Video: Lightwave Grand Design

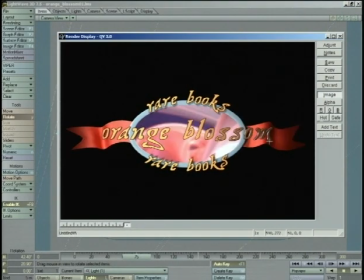(58:28)
You can already see between 0 and 75, our ribbon is catching the light differently. Now, unfortunately, another thing that's happening is that our M is dropping off in brightness quite a bit.
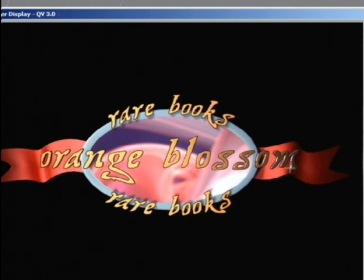(58:45)
However, luckily enough, our edge that we had so nicely made is catching the light differently, so you can still see that the M is there.
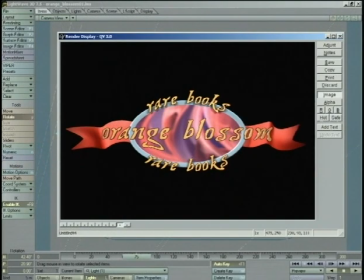(58:55)
And I think with the fact that that type is not moving, I think that we're going to be okay with that. Even though the face of the M is dropping down and it's the same value virtually as the ribbon behind it, I think we'll still be okay ultimately in the long run.
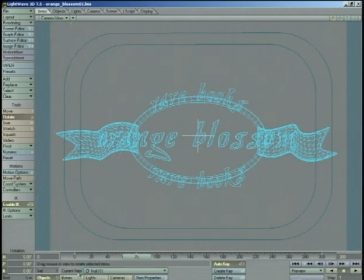(59:13)
Alright, so now all that we need to do is go back to our master null and set its rotation back to 360 for everything, so that where everything is spinning around the whole world.
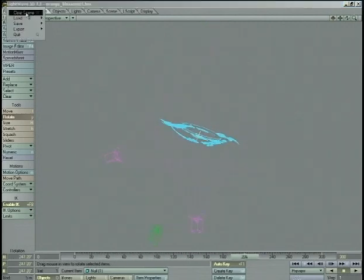(59:32)
And we're ready to go. We're ready to set this up. Let's save the scene.
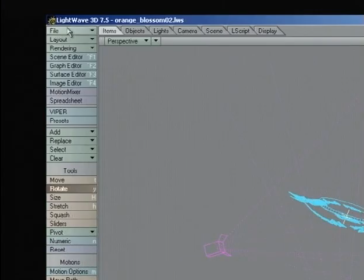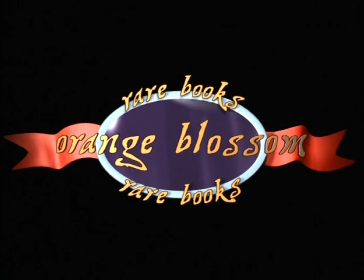(59:43)
Like so. And let's take a look at the final animation. And we see here that it's animating pretty good.
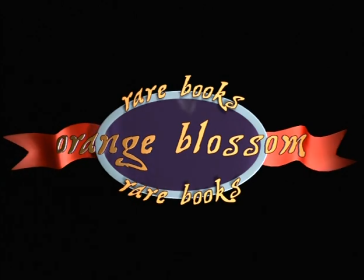(59:50)
We're getting some good lighting changes across the ribbons.
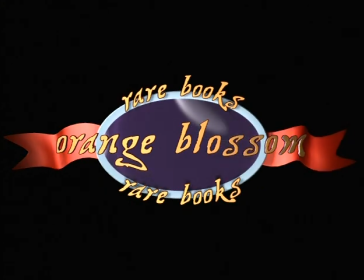(59:56)
We've got glints running along the circle, along the edge of our frame.
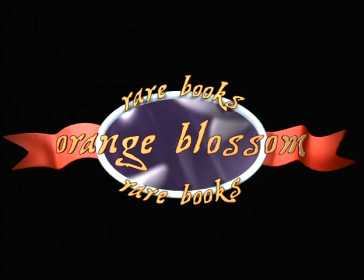(60:01)
Our little background animation back there is working pretty good. And I especially like the shadows on the rare books.
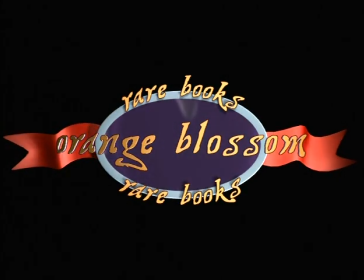(60:09)
I like the way that, since I rotated those lights around, I like the way that those shadows are constantly moving and they're never quite still.
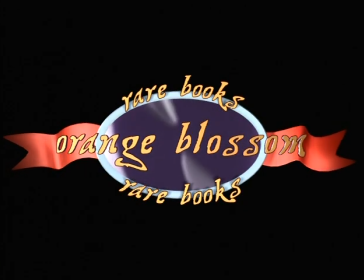(60:16)
Really gives it a good feel. So I think that looks pretty good. I mean, it's amazing that we've made that out of a simple little Illustrator file that just had some boring text to it. I think the client's going to be happy, so we're going to burn that off to a CD and ship it off to him.
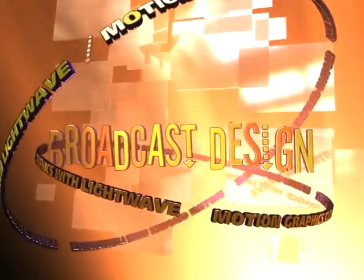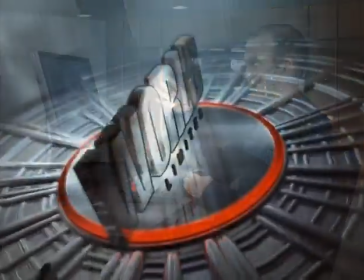(60:40)
The animation you're seeing here for World Steel Limited
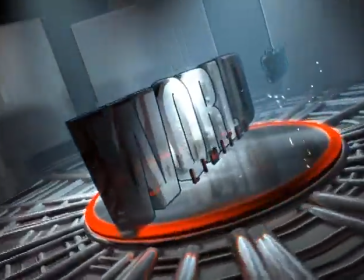(60:44)
was designed to be part of a commercial for World Steel Limited that this logo would run at the very tag end of their commercial. It's actually going to be shown on television and so on.
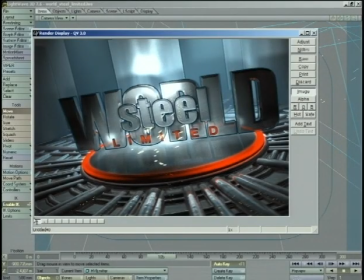(60:57)
And if you were to be watching TV and you see this animation and you look and you think, oh wow, that's kind of a cool look, but you have no idea how you'd go about building it. Well, I'm going to go through and sort of deconstruct the scene as I built it and sort of explain why I chose to do different things and kind of show you that there's really not a whole lot here that's different from anything that I've been teaching you the past couple DVDs.
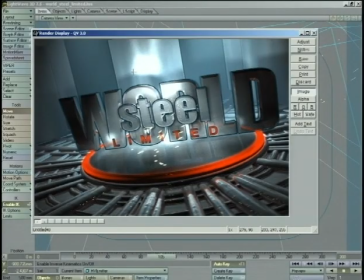(61:26)
So first off, let's just look at, in general, the whole thing. It's kind of got this blue steel feel to it. It's got texture maps on here, so it's kind of brushed, and then it's got this bright sort of hot red,
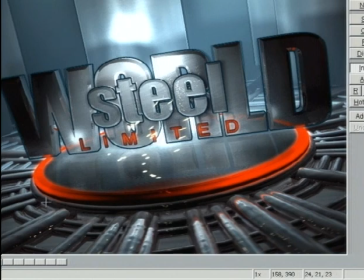(61:42)
almost like it's iron that had just come out of the forge or something. And it's got kind of a cool, neat looking background here where everything is converging to the center.
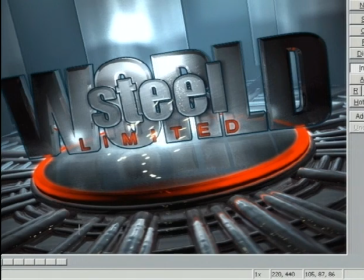(61:57)
See all these pipes, they're either going around the center or they're aiming right at the center, and it draws your attention right here into the middle here where the actual words are. And limited is a hot color, so it stands off from everything, and steel slides across the word world,
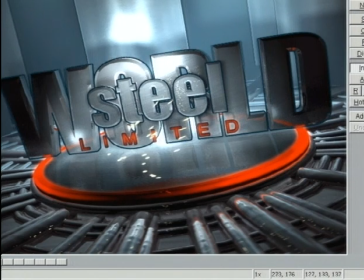(62:17)
and all the type has a nice black edge on it to help it stand off from the rest of the animation.